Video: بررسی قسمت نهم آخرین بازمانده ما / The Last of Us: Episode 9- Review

سلام سلام، خوش آمدین به دور همی لاستافازیمون. خبر خوب این که این آخرین دور همی ما نیست. با وجود اینکه این برنامه بررسی قسمت آخر فصل اول لاستافازه، من علل حساب دو تا ایده دیگه دارم برای اینکه دور همیمون رو ادامه بدیم. یک، یه ویدیو بسازم برای بررسی کامل فصل اول، و دوم اینکه حقایق سریال رو یه ویدیوی دیگه بکنم، حقایق جالبی که ممکنه ندونید. امیدوارم این خبر براتون جذاب بوده باشه. خوبه بدونید که کارگردان این قسمت هم علی عباسیه، و با پیش‌فرض اینکه میدونید این برنامه اسپویل کامل قسمت آخر فصل اول لاستافاسه، میریم تو دل این قسمت.
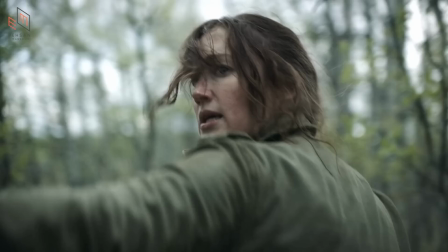0:54 نکته جالب این که اشلی جانسون نقش مادر الی رو بازی کرده.
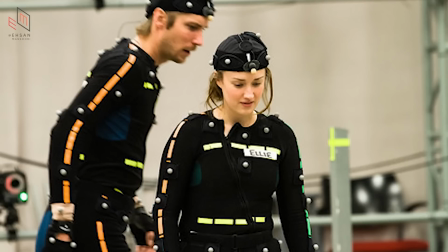1:00 انتخاب خیلی خوبیه، چون اشلی جانسون بازیگر و صدا پیشه نقش الی در نسخه بازی درستافازه. معنادار از این جهت که واقعا انگار مادر نقش الی که بلا رمزی در سریال داره بازی میکنه اشلی جانسونه، چون نقش الی رو در نسخه گیم بازی کرده.
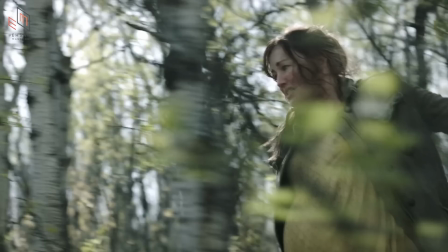1:19 اشلی جانسون دارن وقتی که نیل دراگمن باش تماس گرفته و گفته که قرار بازی بکنی توی سریال، از خوشحالی گریه کرده. میگه فکرشو نمیکردم این اتفاق بیفته، خیلی خوشحالم کرد. مثلا باید به طراحی لباس مادر الی دقت کنیم.
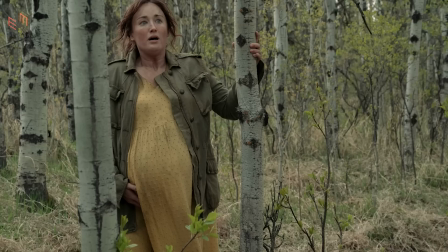1:34 یه تم زندگی توشه و باید باشه. ناسلامتی قراره منجی دنیا رو به دنیا بیاره.
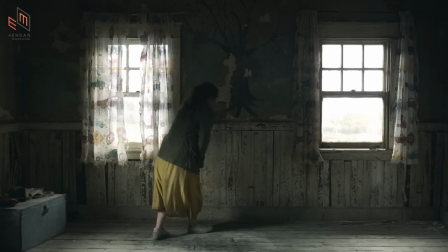1:43 اینجا دقت کنید که میره دقیقاً زیر درخت و زیر ریشه های درخت میشینه. این هم معنا داره. انگار میخواد زندگی ببخشه، رشد ایجاد بکنه.
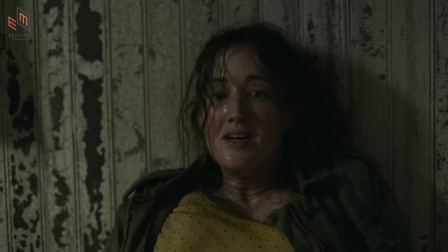1:57 کلاً اون اتاق خیلی طراحیه که مرتبط به جریان پیدا کردن دوباره زندگیه.
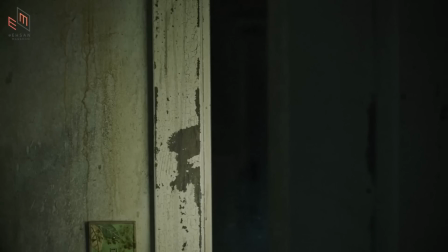2:05 حتی روی اون کلید دیوار هم طرح برگ سبز هست.
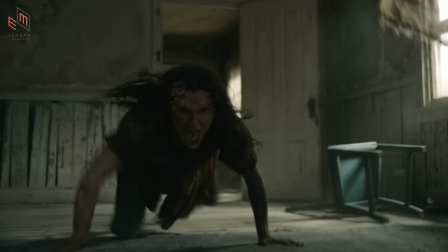2:10 همه چیز این مبتلایی که حمله میکنه خوبه، ولی به خاطر نور کم و قاب بندی خوب نمیبینیمش.
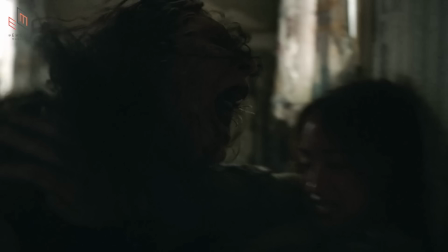2:18 وحشت کم رخ میده چون فوکوس روی مبتلا نیست.
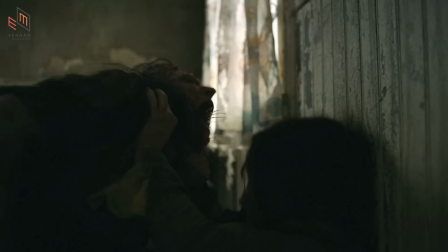2:23 وگرنه تحریزی سکانس به شدت هولناکه. زنی که میخواد بچهی به دنیا بیاره، دقیقاً لحظهی که زایمان میخواد اتفاق بیفته مورد حمله یک مبتلای وحشی قرار میگیره.
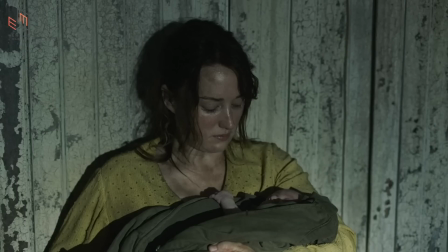2:36 اینجا میفهمیم که کی مارلین با الی کانکت شده.
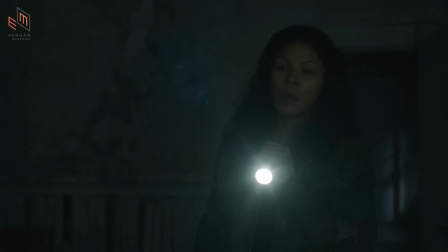2:40 البته وقتی مادر بچه رو به مارلین میسپره، مارلین برای اینکه جای الی خوب باشه اون رو
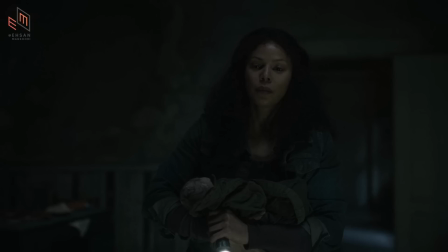2:48 وارد میکنه در جایی که دشمنانش هستن، یعنی میفرستتش پیش افراد فدرا، اونجا بزرگ شده.
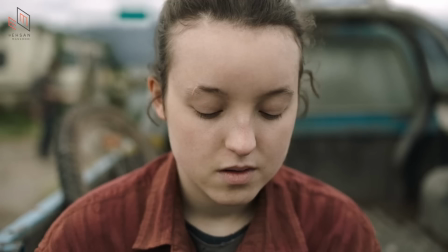2:57 الی تحت تاثیر اونچه از سر گذرونده، خصوصا کشتن فجیع دیوید، دچار حالات تقریبا افسردگی شده.
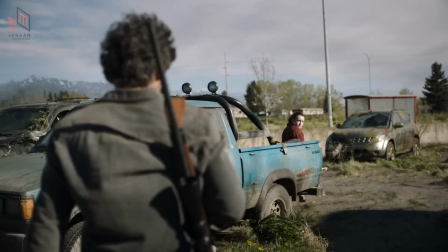3:05 اون دختر پر حرف و پر انرژی هی تو فکر میره و سکوت میکنه.
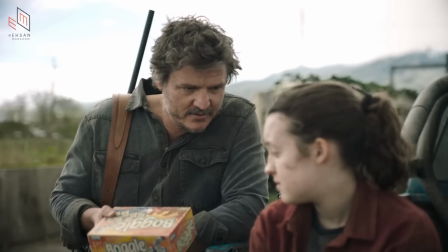3:10 حالا این جوله که وابسته تر از همیشه سعی میکنه پای الی رو دوباره روی زمین بچسبونه و برش گردونه.
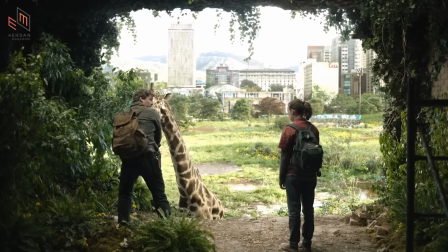3:17 زرافه رو به اندازه بقیه جلوه های ویژه سریال دوست نداشتم. حس میشد به صحنه اضافه شده.
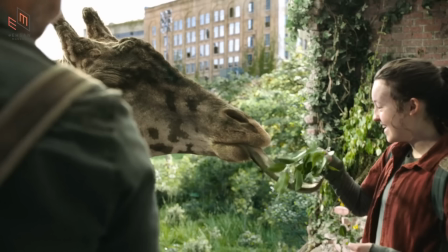3:23 به هر حال علی‌رغم تلاش جول، خود طبیعت، خود زندگی نظر الی رو به زندگی برمیگردونه.
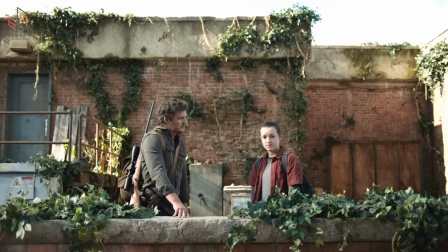3:32 اینجا جول بهش میگه چیزی که امیدوار بودی ببینی، میگه خوبی‌ها و بدی‌هاشو داره، ولی عجب منظره محشریه. به نظرم توصیف زندگیه. خوبی‌هاش و بدی‌هاشو داره، ولی خب نگاش که می‌کنی قشنگی‌های فوق‌العاده‌ای داره. البته به نظر من بدیهاش اصولا میچربه به خوبیهاش، ولی شاید ارزشش رو داشته باشه، نمیدونم، هنوز دارم بهش فکر میکنم. یک نکته جالبی که گریگ میزن توی پادکست میگه یا نیل دراگمن میگه ما ساختار فیلمنامه رو دو پهلو پیش بردیم.